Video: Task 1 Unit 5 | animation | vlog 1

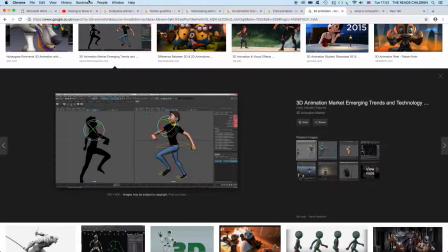(36:56)
Basically, 3D animation is just having shadow, lighting, and different textures to make your characters seem more alive.
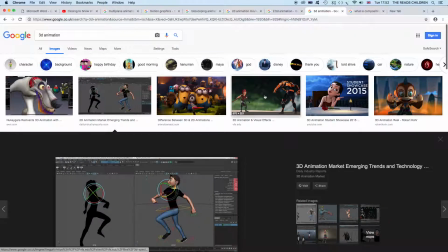(37:11)
So, like adding,
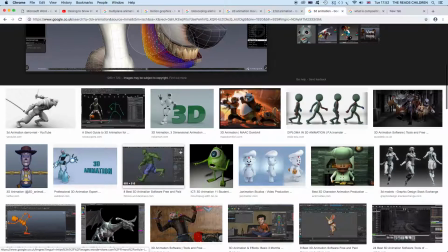(37:15)
let's see if we can find it.
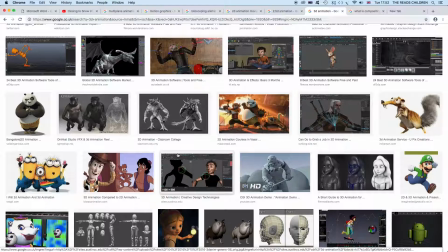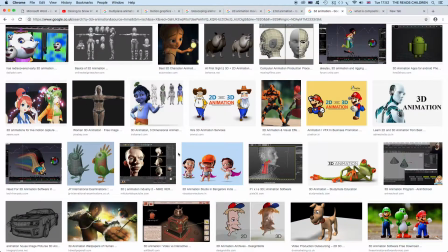(37:23)
Adding hair on a dog.
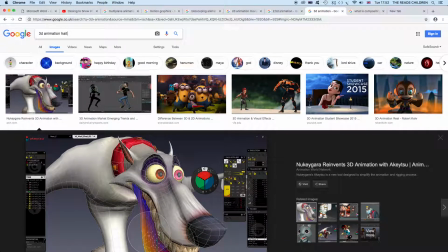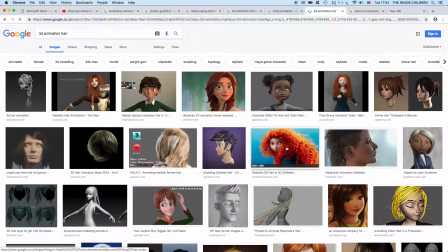(37:33)
So this 3D animation,
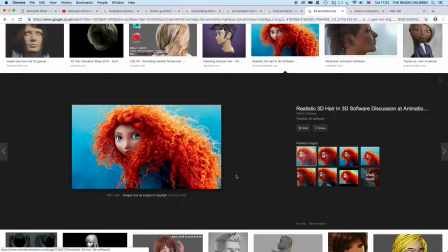(37:36)
because you can see like the different hairs to make it seem more realistic and less cartoony.
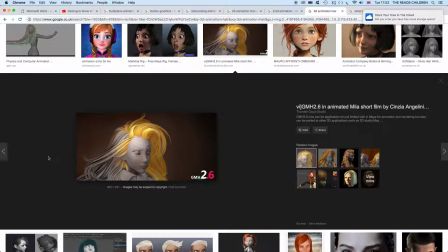(37:46)
So that's basically what 3D animation is.
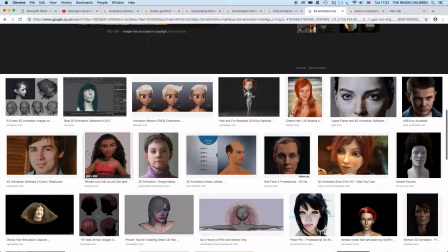(37:48)
It's like more three-dimensional anime.
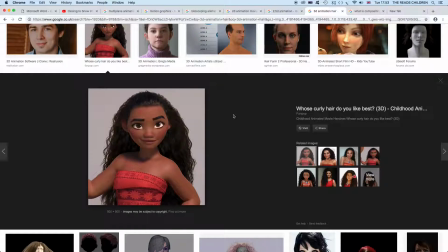(37:56)
So basically it looks more realistic because of the CGI that's made. The hair looks more real, and adding textures to the fabrics and to the skin to make it seem more real, adding creases and things like that,
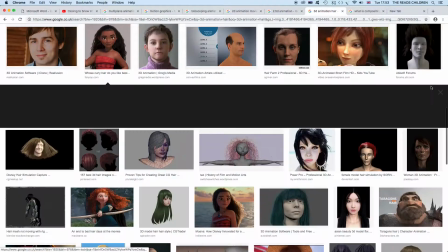(38:14)
so it doesn't look more fake, if that's the right word,
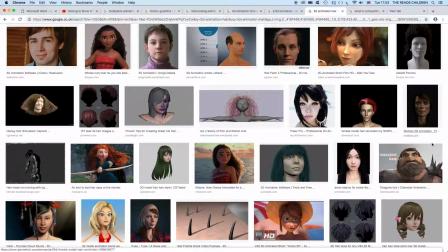(38:20)
because you can always tell if something's
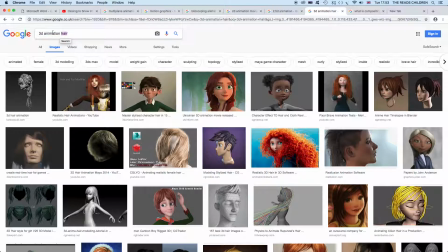(38:25)
3D animation is versus real.
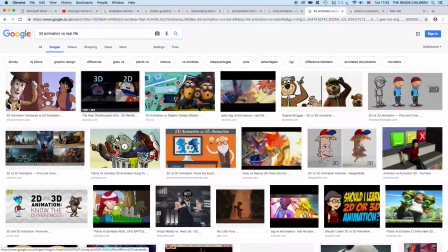(38:37)
Let's see if this works. Yeah, that's a good example.
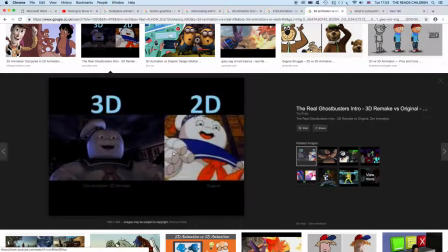(38:42)
So 2G is drawn flatly, and there's like just a little bit of shadowing just to show where the light is.
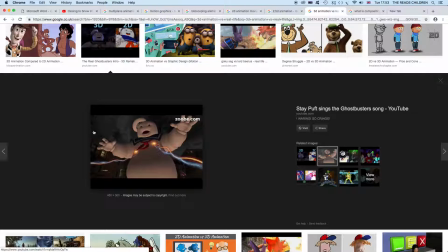(38:49)
But 3D it adds like different textures, like this.
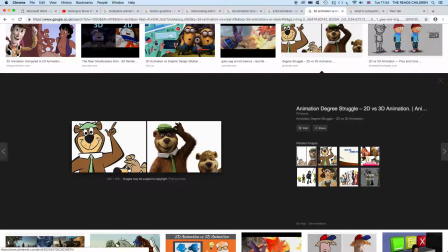(38:55)
2D you can't really add that much different textures really and things, but in 3D you can add like hair, shading and colour on the hats and like tie things,
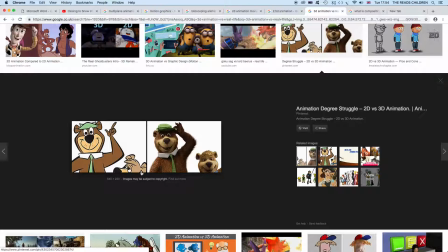(39:12)
and shadows and shininess. But on 2D that you're quite limited on what you can do.
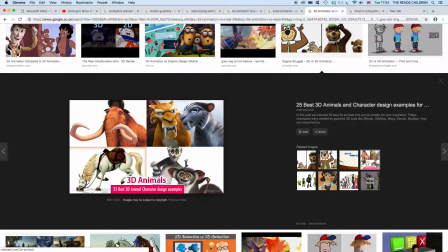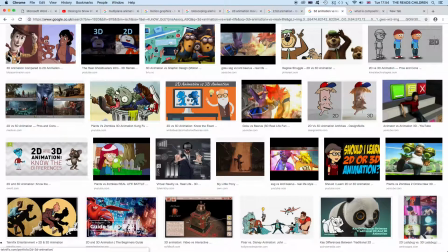(39:24)
So that's pretty much 3D animation,
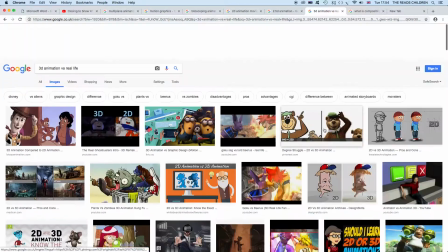(39:31)
which makes it a lot more real. One of my like Tintin
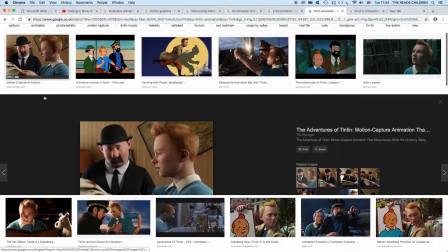(39:41)
is looks quite real because of the way it's animated and the way it all moves.
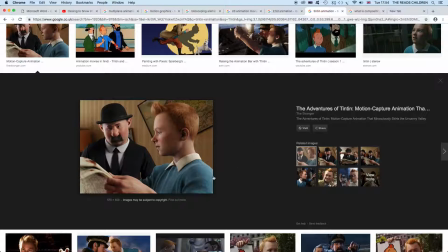(39:48)
You see that the fabrics on its clothes,
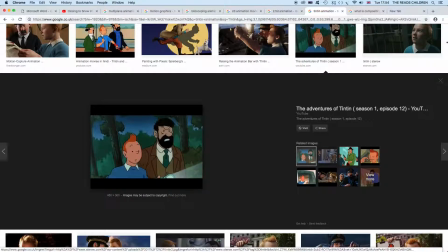(39:51)
and how it's a lot different from what the original 2D series was about.
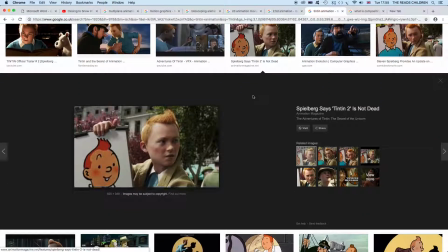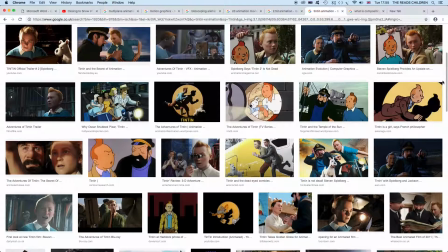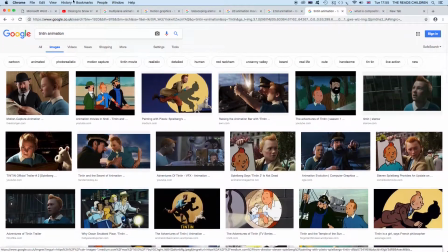(40:12)
I actually need to watch that again. I haven't seen it in a while. Anyway, so let's go to the last thing, which is
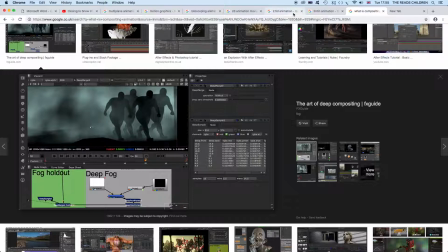which is compositing or composition.
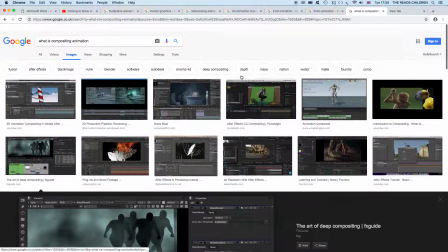(40:29)
Composition. I can't say that word. I don't know why, but it's annoying me.
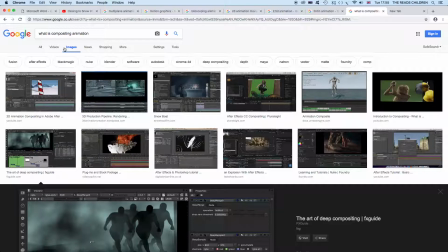(40:36)
So composition is the combining the visual effects from separate sources into single images, often create the illusion that all those elements are part of the same scene. Live action shootings for compositing is variously called chroma key, but it's
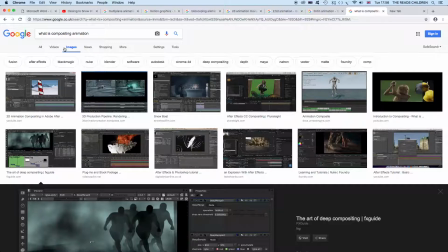(40:57)
green screen and other names. Today,